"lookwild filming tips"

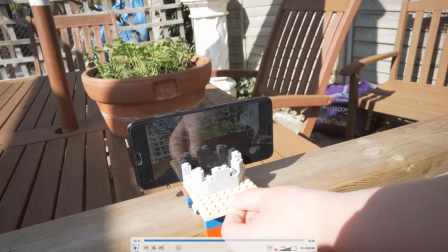494s
This can be great if you're looking to, for example, if you've got a shot with lots of bees that are going towards a flowering plant. If you do a sort of a long dolly shot against those, it can be a really nice way of setting that scene up to show that,
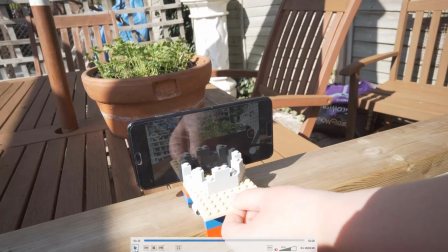508s
yeah, there's lots going on in this particular area that'll give a really nice cinematic feel to your footage.
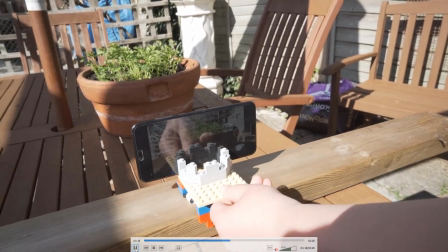515s
Again, this is ones where we're just getting it smooth can be quite a challenge, but again, it's just done through practice.
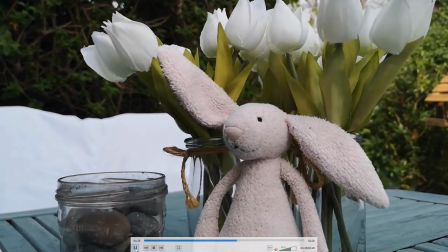523s
So here's one we shot with that setup with a nice bunny in the middle there.
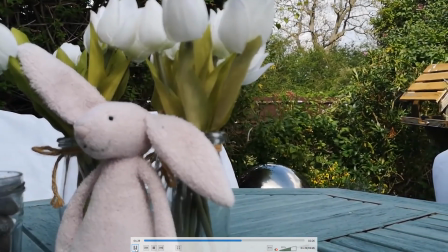528s
Obviously not really wildlife, but I hope you get the idea.
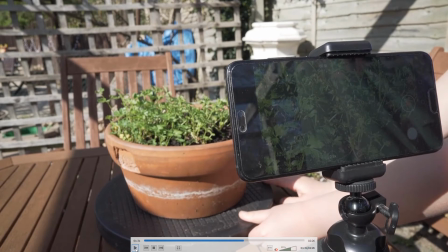532s
Another thing that I've used quite well in the past, so if you can't move the camera, then try a method of actually moving the subject that you're actually filming. So in this case, using a turntable, for a monitor turntable, so an old monitor turntable.
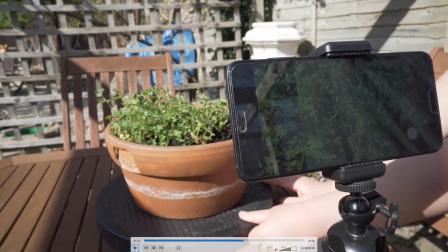550s
Young folk won't even know what that means these days. Or something like a Lazy Susan, something that allows you to spin it around. You could even make, use Lego to make a sort of a rotating plate. Here we've done that in the past, but the idea that here, rather than moving the camera, you're just moving the subject.
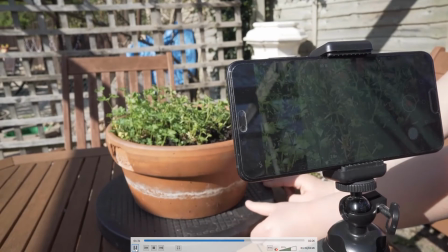568s
Now, again, can take a little bit of practice to get right,
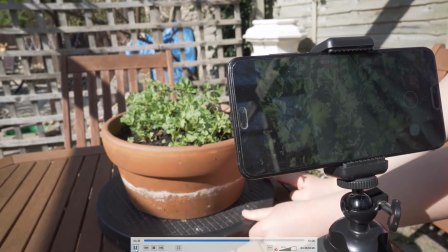572s
but the idea is that you're spinning an object around and making it look more interesting.
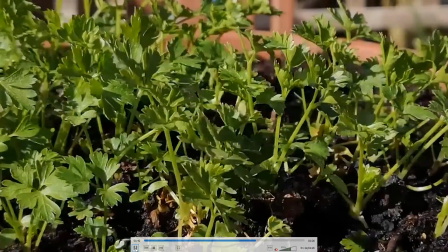578s
Now, I've used this in the past. Obviously, get the movement smooth can be quite a challenge.
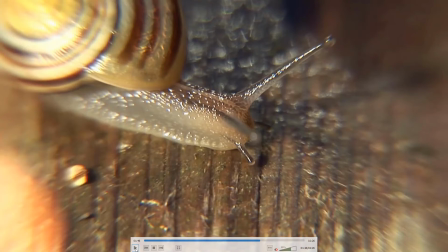584s
But I've used this in the past to come up with shots like this one for this snail at the moment.
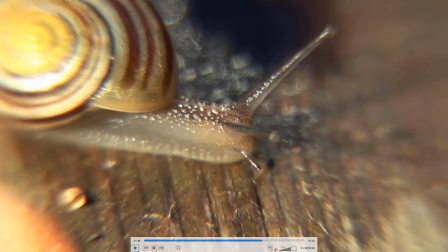589s
So whereas I'm moving very slowly, moving the table that the snail is sitting on,
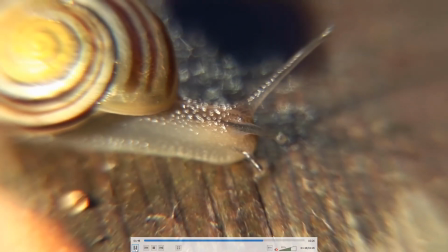597s
but also at the same time moving the camera slightly up and down to give this sort of amazing feeling that this creature is moving through space.
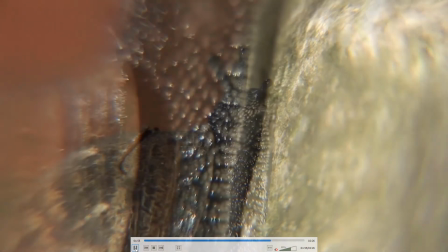605s
But also, and again, snails are a great subject to film because, you know, they move slowly.
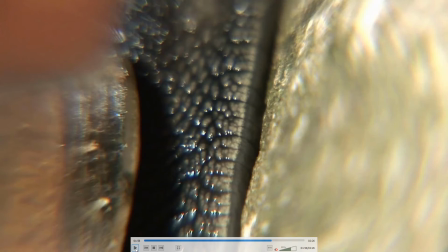611s
You can quite easily, safely, without disturbing them very much, move them from one place to another to get into the right position.
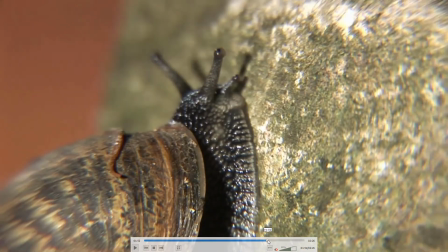618s
So I'll just show that one again. So those two shots.
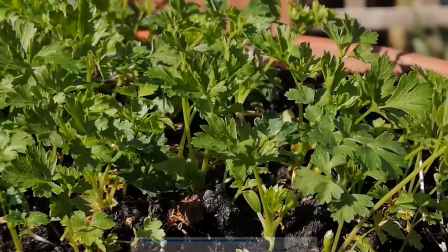624s
So just very simply, just watch these again. You know how it adds to real feeling of amazement of what's going in these shots.
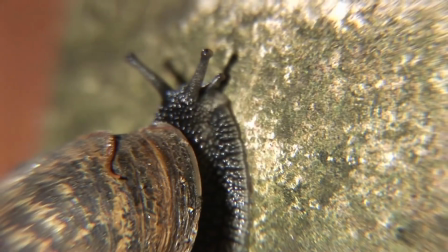632s
I really like these type of shots, but very simply achieved just by using a simple turntable.
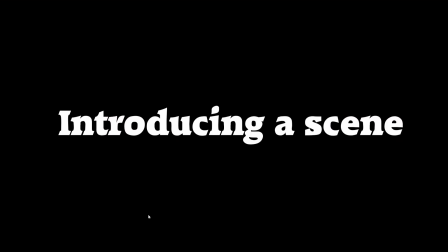640s
So again, a lot of this stuff is thinking about what's around you and thinking about what type of things that you could use.
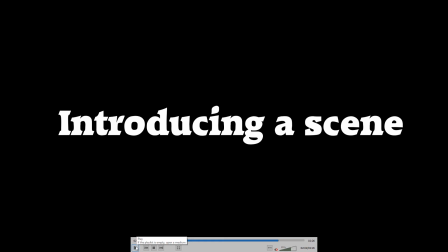649s
You know, you don't need to go out and spend a lot of money or any money on a lot of this stuff. You know, there are simple ways to achieve these sort of things. There's also some great YouTube videos out there. You know, if you search for, you know, DIY film dolly
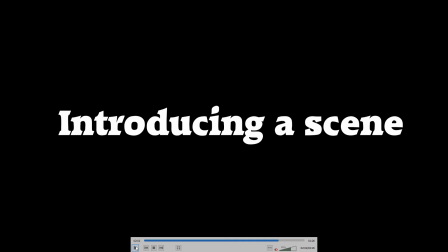664s
or you know, DIY film crane, there's loads of ways of doing things just with the stuff that sits around your house. So the last thing I want to cover on this video is you know, simple concept of introducing a scene. I'm going to link to a YouTube video where a chap does this in a forest, and it's actually really good.
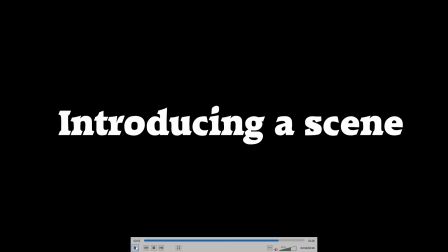683s
You know, uses a really simple camera and some really simple techniques to weave together a really amazing little piece of film that starts by looking at, you know, the wider landscape around you, then starts focusing in on certain areas and,
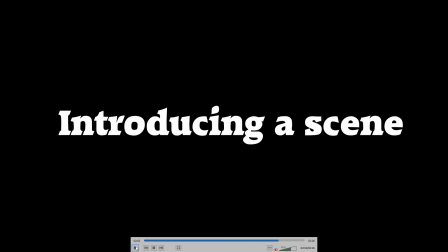698s
you know, highlighting mushrooms or highlighting, you know, certain plants that are growing. It's a really great little idea, but it really starts with a simple concept of,
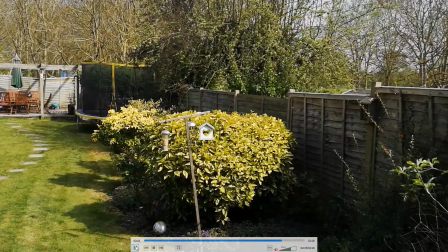709s
you know, you're starting a story and you want to introduce to the audience where you are. So this is my garden.
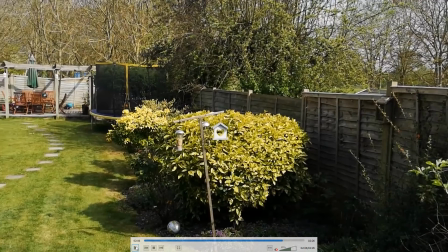715s
I'm standing at the top, and I'm simply just going to do a little pan from left to right,
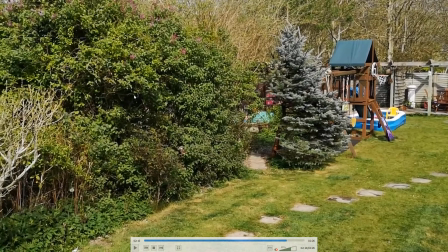721s
just over to the side here, and we can see that there's a lilac bush up here on the left hand side that I want to then focus in. So a nice sort of a wide shot. This can be a panning shot, or it can be just a static shot, just to show the viewer that we are in a garden.
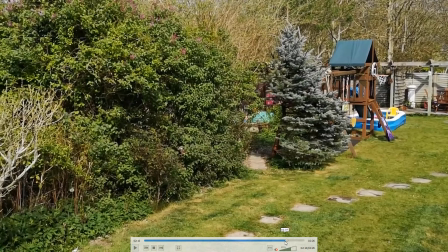737s
And, you know, there are some things that we can figure out. What can we figure out from the garden itself? So we can figure out that, you know, there's probably kids that live here.